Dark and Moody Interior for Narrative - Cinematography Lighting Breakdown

What's up everybody, Greg here with LensPro2Go and LensRentals and in this video we're going to be doing another cinematography lighting breakdown. Last weekend I was able to help out on an indie feature film called The Hill and the Hole directed by Bill Darman and DP'd by Chris Ernst. If you guys want to see more about that and see the trailer there'll be links to it in the description below but they were kind enough to let me take some of the footage that we shot and use it as a lighting breakdown and some of the behind the scenes to show all of you. So without further ado let's roll the footage and then get into the breakdown.
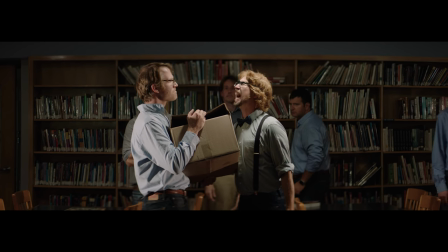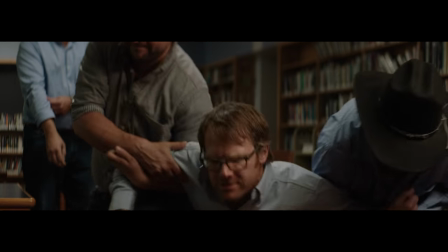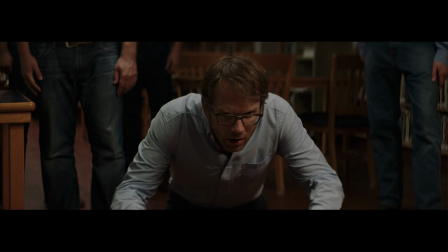(0:38)
Okay so the shot that we're going to break down and take a look at is this one here where he's sitting
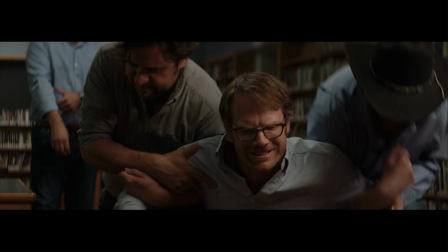(0:42)
over the box and then these guys come in and grab him and pull him up off of that.
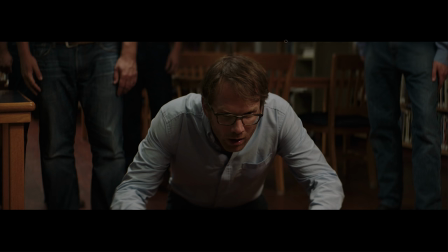(0:47)
I really like how this shot ended up coming out. We have some really nice top-down soft light as well as some directional key on his face falling off into some shadow on the side. So before we get into the actual breakdown and talking about what lights we used, let's take a look at our camera settings.
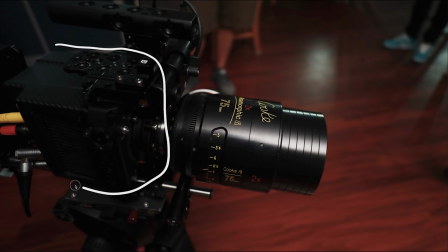(1:02)
So we shot on the Arri Alexa Mini which you can see right here on the left side of the screen.
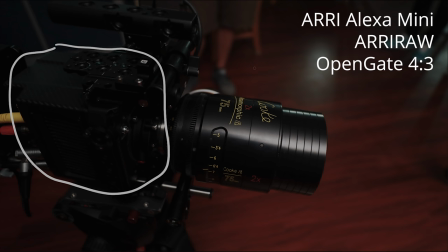(1:08)
We shot in Arri raw open gate four by three for the anamorphic our white balance was 5600 and our iso was 800 which are both changeable because we shot in that raw format and then we shot on the cook 2x anamorphics 75 millimeters and we're at a 284 split somewhere right around in
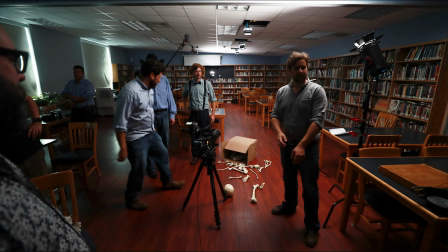(1:27)
there so here is a full behind the scene shot so you can see everything that's going on we got a light right here bouncing up into the ceiling we have another light very similar doing the same thing in the back this is just giving some ambient lift to the whole scene. Then we have these Dracast lights, which are just giving these spot beams down on our talent.
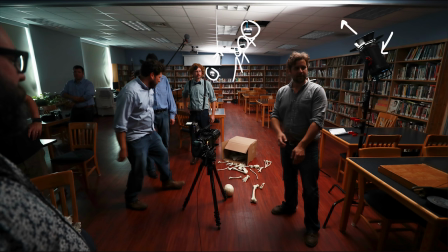(1:47)
And this is throughout the whole space. So you see them walking in and out in some of the other shots. And then right behind this guy, there's another light.
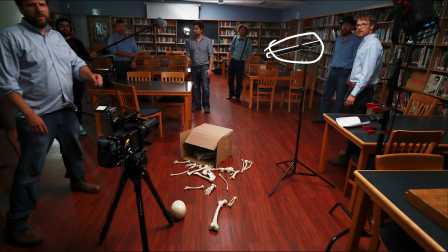(1:55)
Let me see if I have another shot. There is this tube right here. This is the digital Sputnik Voyager, which we're using as our key for our subject.
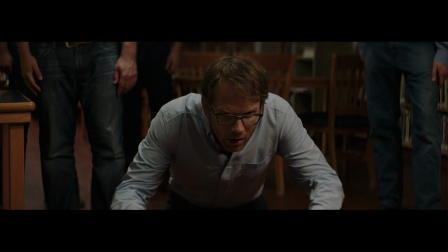(2:03)
So we're going to be jumping back and forth between the actual footage and our behind the scenes shot. So I can point out a light and then I'll tell you what it's doing to our image.
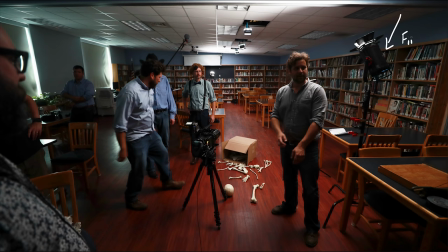(2:10)
So the first light that we're going to talk about is this one right over here, which is a Felix Q1000. This light is balanced to 4,500 degrees Kelvin and our white balance is at 5,600.
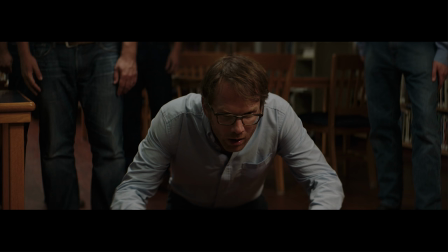(2:22)
So we're getting a little bit of a warmer light. So if we go to the actual shot, what we're seeing is this nice rim light coming down on the back of his shoulders. And it's also giving us a little bit of ambient lift of the bookshelves over here, the chairs, the tables,
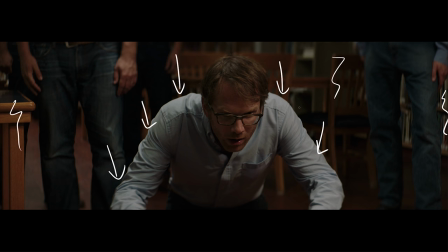(2:36)
the desks, all of that stuff, just a general fill light for the shot. Next up, we'll take a look at this light way back here.
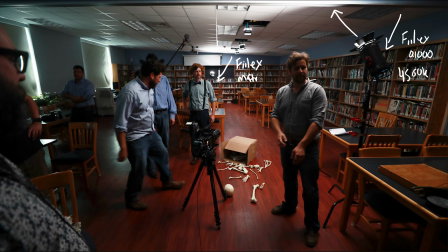(2:43)
And this is the Felix Matrix light. And this is doing something very similar to the Q1000. So we just have it bouncing directly up into the ceiling and it's giving a nice ambient fill to the back of the scene.
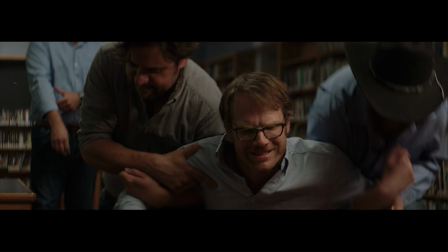(2:54)
So if we take a look at this shot, as he stands up, you're seeing all the books over here and in the background, that's what that matrix light is doing is just giving that ambient lift to the whole scene.
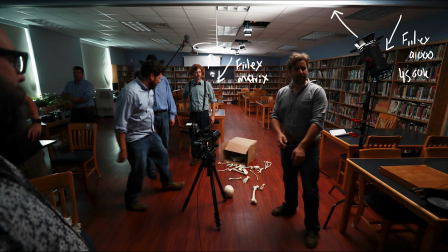(3:05)
Along with both of the Felix matrix light, we also have these three Dracast that are in the ceiling. And again, this is just giving some ambient feel. It's not really for this shot. It's more for the profile shot where they're walking in and out of these beams of light. So that first shot that I show, that's sort of what these lights are doing, but we left them on because it does add that ambient lift.
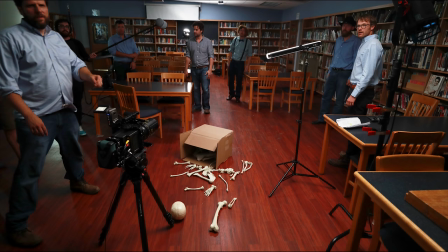(3:25)
And you can see a little bit of that light coming down on this guy standing in the back. And then the last light that we have set up, which is our key light, is the Digital Sputnik Voyager. This is the two foot one and it's balanced to 4500 Kelvin as well, just like the Felix and the overhead Dracast lights.
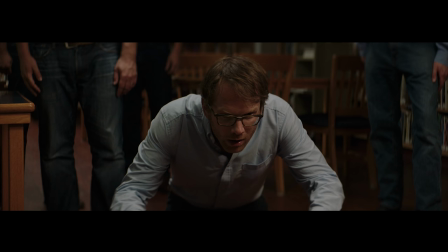(3:40)
And in the shot, this is being our main key light. That light is coming in from the right side of frame and giving us a really nice soft wrapping light around our subject. Because it's a tube, it is a longer source of light. So you get that same wrapping effect that you would if you're shooting through a diffusion.
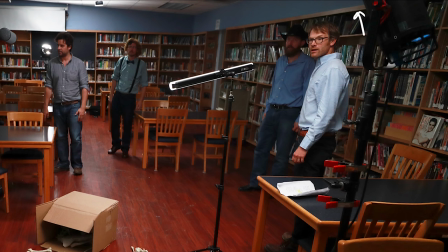(3:58)
So I think that's pretty much it for this shot. Just a quick recap. We have the Felix shooting up into the ceiling and bouncing for our foreground fill.